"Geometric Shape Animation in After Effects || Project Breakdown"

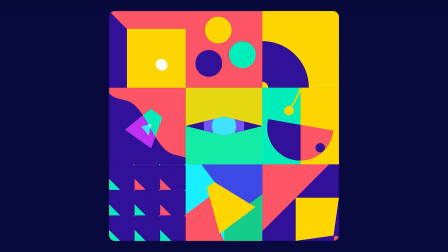[0:00]
Hey guys, welcome to Proud Animator.
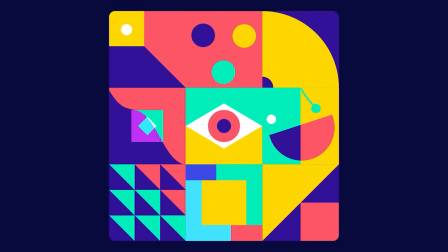[0:02]
In this video, I'm going to show you guys the step by step breakdown of how I created this abstract geometric shape animation project from beginning to the end. So this is not going to be a step by step follow along tutorial but in this video, I will show you guys the workflow for this animation project.
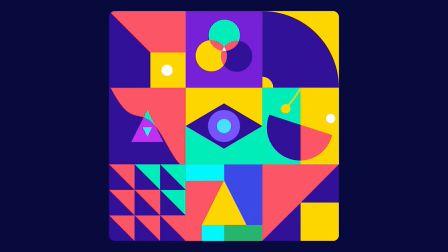[0:18]
Also by the end of this video, I will refer the tutorials and provide the links for the techniques I used in this video.
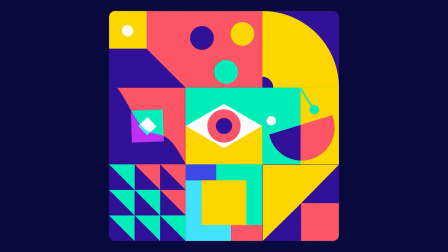[0:24]
So make sure to watch till the end. At the beginning of any project, I do some brainstorming and then do some basic rough sketches to put all the ideas in a visual format.
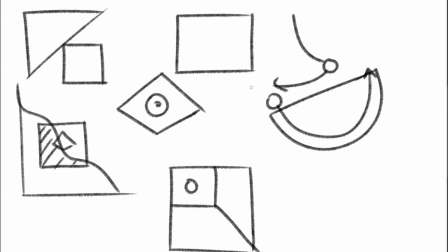[0:34]
I do not focus on the drawing very well, but this is the process to put all the ideas into an artboard.
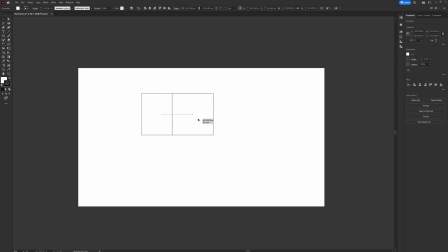[0:41]
After everything was finalized, I jumped into Adobe Illustrator and started with the illustration process.
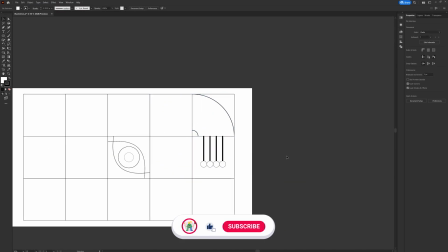[0:47]
So I started adding the basic shapes with a white fill and black stroke.
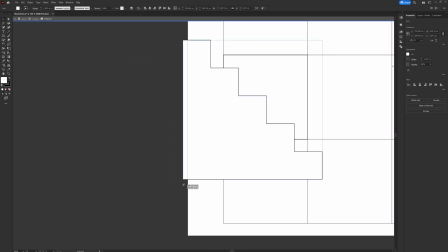[0:51]
At this stage, I'm avoiding the color selection process to make sure to focus on the basic design.
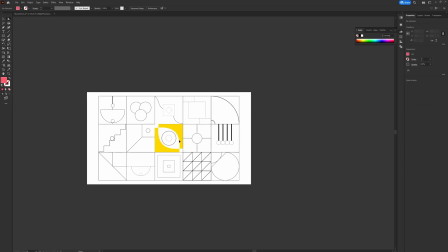[0:57]
Once the design was completed, I started adding colors. I tried out different color combinations taking references from Adobe Color and Pinterest.
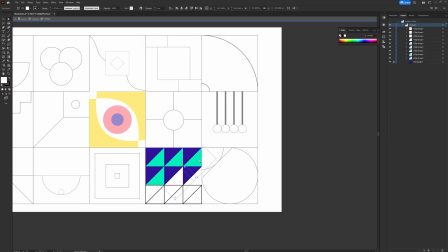[1:06]
Once I'm finalized with the color theme, I started adding colors throughout the illustration.
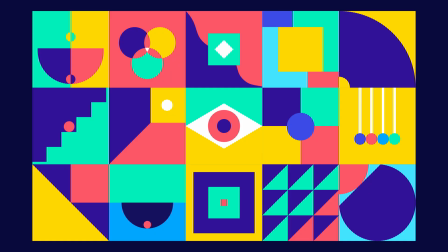[1:11]
Initially, I designed 15 separate frames. Then I realized that it would be too congested as the viewers may get confused. and with so many animation happening together so I reduced it to
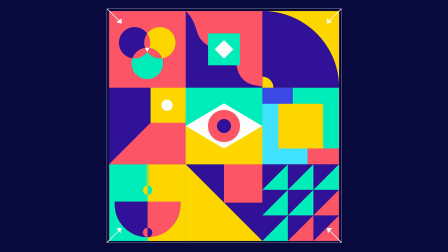[1:22]
nine frames which makes it perfectly symmetric and here I am with the final illustrations that I would need for this animation project.
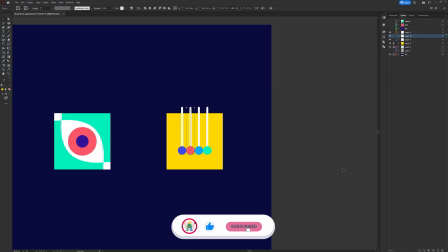[1:31]
Then I separated the layers as per my requirement to prepare the file for animation in After Effects.
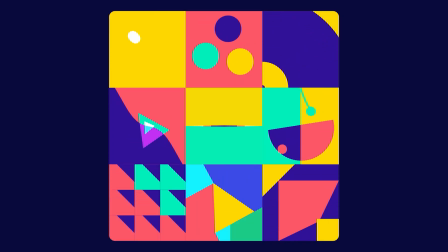[1:37]
Now let's check out the After Effects workflow for this animation project. Now I started the animation process in After Effects.
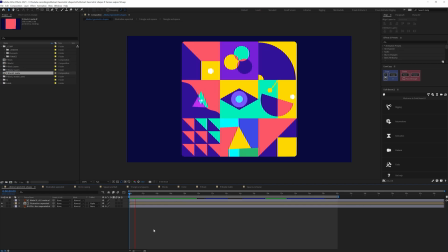[1:44]
Before starting the animation I planned out the movement and the timing if you observe this animation the first thing you will notice that all the animation have the exact same timing for all the nine blocks and they're perfectly synchronized at the center there is a geometric shape similar to an eye and on
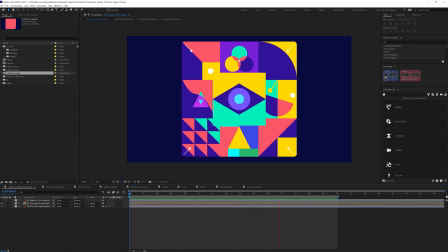[2:03]
each of the corners there are diagonal movements that are pointing towards the center which brings the viewer's attention on the eye-like shape and
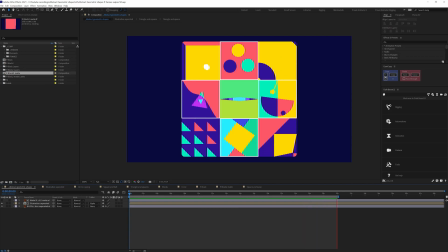[2:12]
on each of the sides i place the animations which have circular movements which further enhances the look and the feel of the animation.
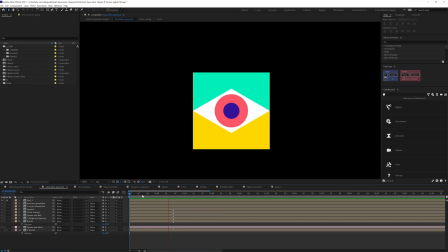[2:20]
So in After Effects, I started animating the eye first.
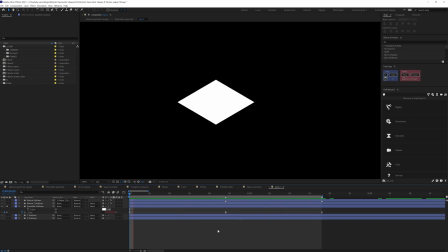[2:24]
Here for the eye white, I animated it in y-axis of the scale property from 100 to minus 100. Then a pause and then again back to 100. And then I changed the motion graph such that it starts very slow and at
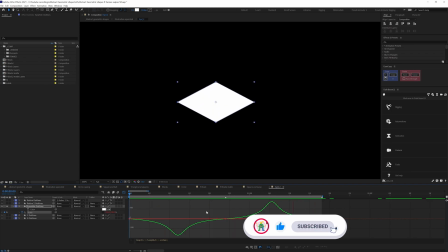[2:39]
the mid it has a very high speed and finally stop slowly then I copied the motion graph with ease copy so that I can use this
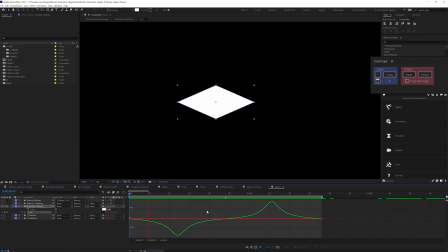[2:47]
motion graph on the other animations to make the movement consistent throughout the scene now is copy is a free plugin that you can use to copy and paste motion graphs or even keyframes to use it you
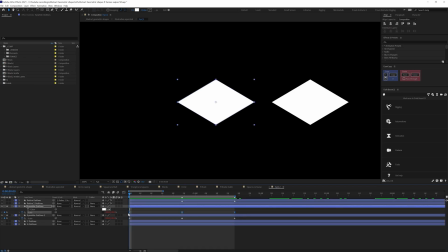[3:00]
have to select the set of keyframes from which you want to copy the motion graph and then click copy then select the set of keyframes on which you want to paste the graph and And right now both the set of keyframes have similar motion graphs in a few clicks.
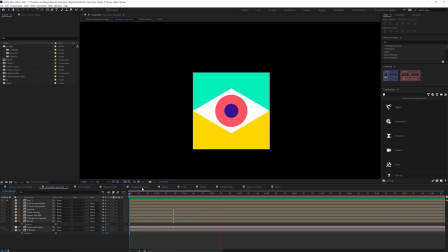[3:15]
Now back to the eye animation. During the eye blink, I added a scale up down motion on retina,
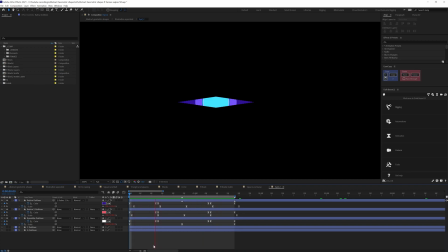[3:22]
even changed the color of the elements in this frame to get some extra attention.
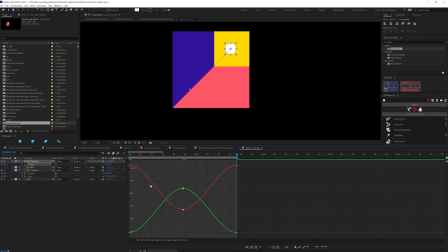[3:27]
Next I animated the corner diagonal motion frames taking the time reference from the eye blink.